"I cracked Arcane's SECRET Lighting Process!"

Masks! Let me explain from the beginning. So as we know, our lighting render dictates where the base color is and where the shadow color is.
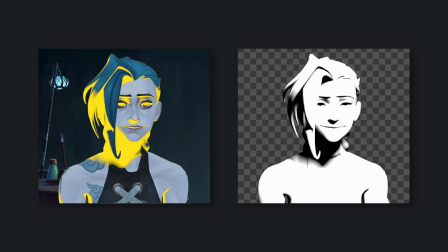753s
In this case, everything black is the shadow color and everything white is the base color. And remember, our lighting render is just a black and white image. Now we take a solid black color, cut a part of it out with a mask,
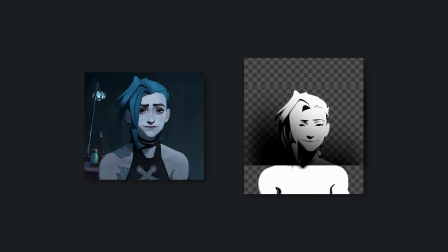767s
blur it slightly, and then merge it on top of the lighting render. This has created a dark spot wherever our mask is.
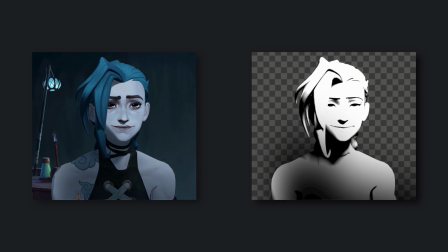774s
Now that means that our shadow color will also show up in the part where we've created that mask. We can also control how visible this adjustment is just by changing the opacity of the mask.
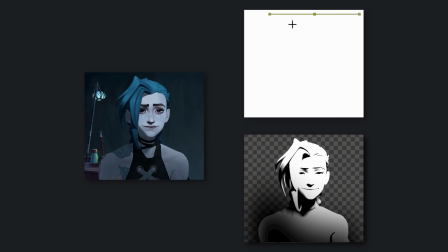787s
And we can also apply this technique the other way around. If we merge a white color on top of our lighting render, it will essentially bring back our base color.
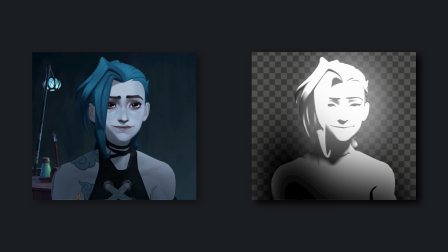798s
That is the basic explanation of this technique. Now don't underestimate this.
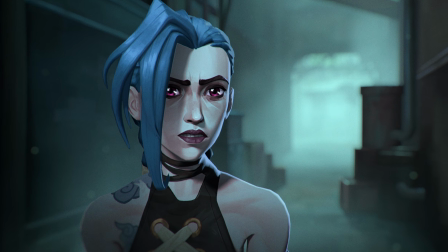803s
These masks make a huge difference. They allow us to really craft the whole composition. This process is super artistically driven and we literally go, let's add a bit more of the shadow here and let's slightly bring back the base color in those parts.
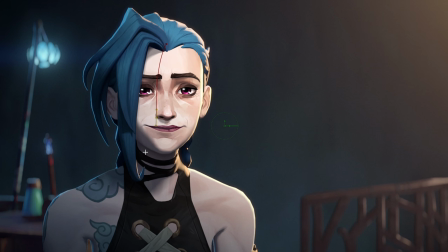817s
And I get it, you might be skeptical and this seems super unprofessional to just draw random masks around the character and you're just like, what the hell man, this is stupid. Stupid. And yes, you're right, this technique completely breaks physics and theoretically doesn't make sense at all. But here's why it works so surprisingly well. You see, this isn't a new technique. It's really commonly used in anime.
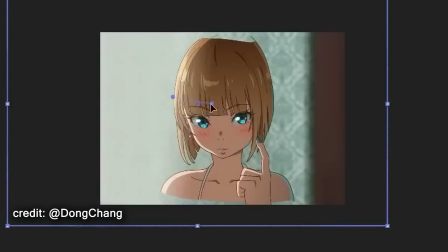839s
There, every shadow you see is hand-drawn, and they rely on these masks and gradients to make the lighting more understandable and cinematic. But now Arcane uses these same techniques in their 3D animations.
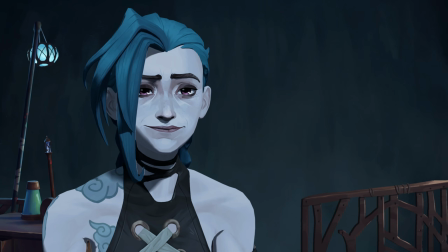852s
That's why they intentionally make their lighting hard to get that cel-shaded anime aesthetic.
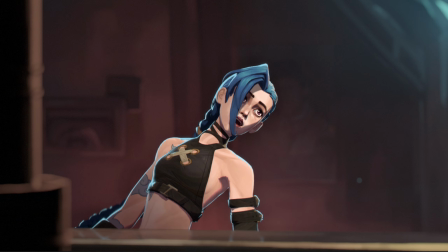857s
And on top of that, they use the same mask and gradient techniques. As far as I know, this was never seen in 3D before, at least not to that extent.
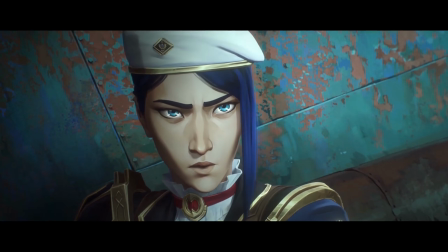865s
And that's what makes Arcane Style so iconic. The lighting is essentially a combination of 3D rendered lights and 2D placed masks, which enhances the concept of mixing 2D and 3D even further. And that's what makes it look super surreal and so handcrafted. So when you think about it, it isn't stupid at all. It's freaking genius.
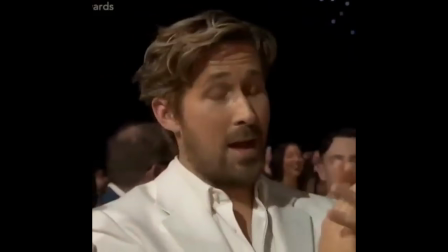889s
Now we can't just randomly apply these masks anywhere we want. So before we jump into our project file, let's quickly analyze some shots from Arcane.
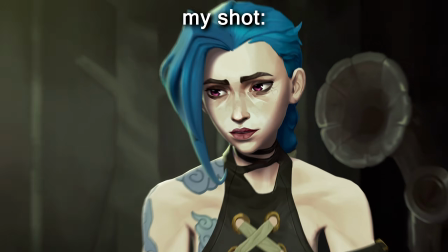900s
So as we know, our character is split into the base color and the shadow color. So everywhere we see the base color, it should generally stay at the same brightness, right?
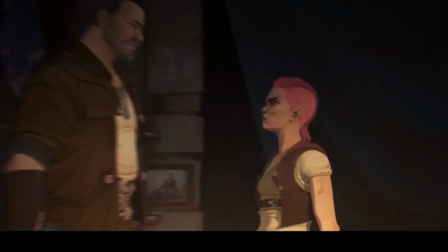910s
Right? But now if we take a look at Arcane, we can see that the more we get into the shadow side, the more we can see the base color gets darker.
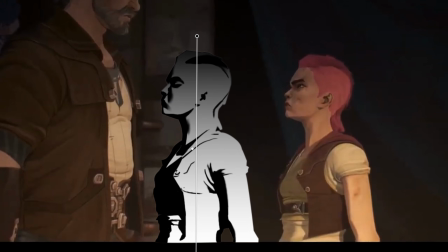918s
And that is because we have a very soft gradient that slowly brings in the shadow color the further we get away from the light source.
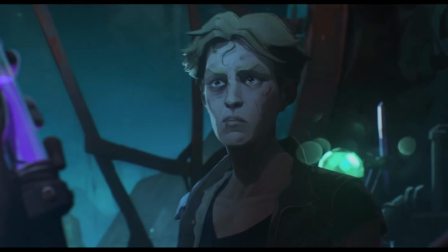926s
And here again, the parts where we see the base color transition more and more into the shadow color, the more we get to the right side.
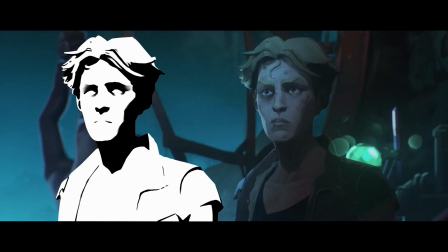934s
So how do you get this effect? Well, by using soft masks, we can edit our lighting render to look something like this.
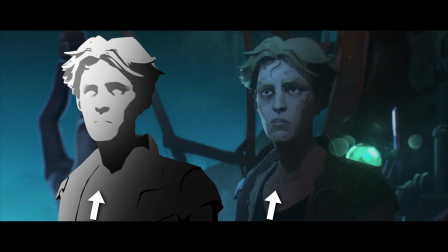941s
And as you know, the darker the lighting render gets, the more of the shadow color gets revealed.
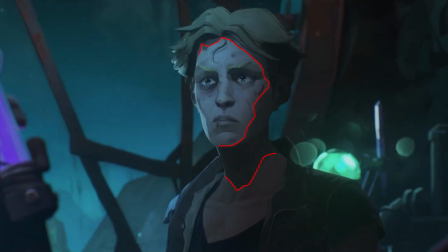946s
So that way this hard edge isn't so sudden anymore, and the lighting feels way more soft.
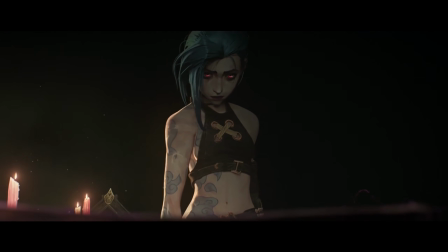952s
And this is usually how you use these masks. The initial goal is to make the lighting more soft and improve the overall composition.
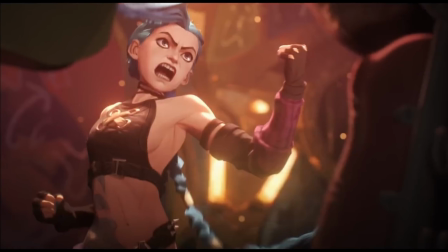961s
Here is another example. On the bottom of the character, there's a very soft gradient that slowly fades in the shadow color.
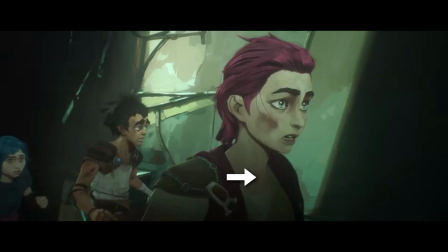968s
And this is actually a super common gradient since it emulates the natural ambient light from above.
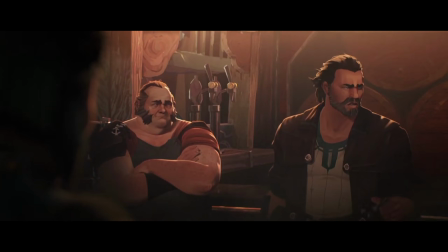975s
But sometimes you can use these masks for other purposes, like for example here. In this shot we can see a mask being used to blend between two different versions of the base color.
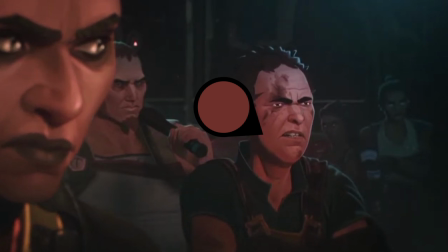984s
One a bit more red and one a bit more blue.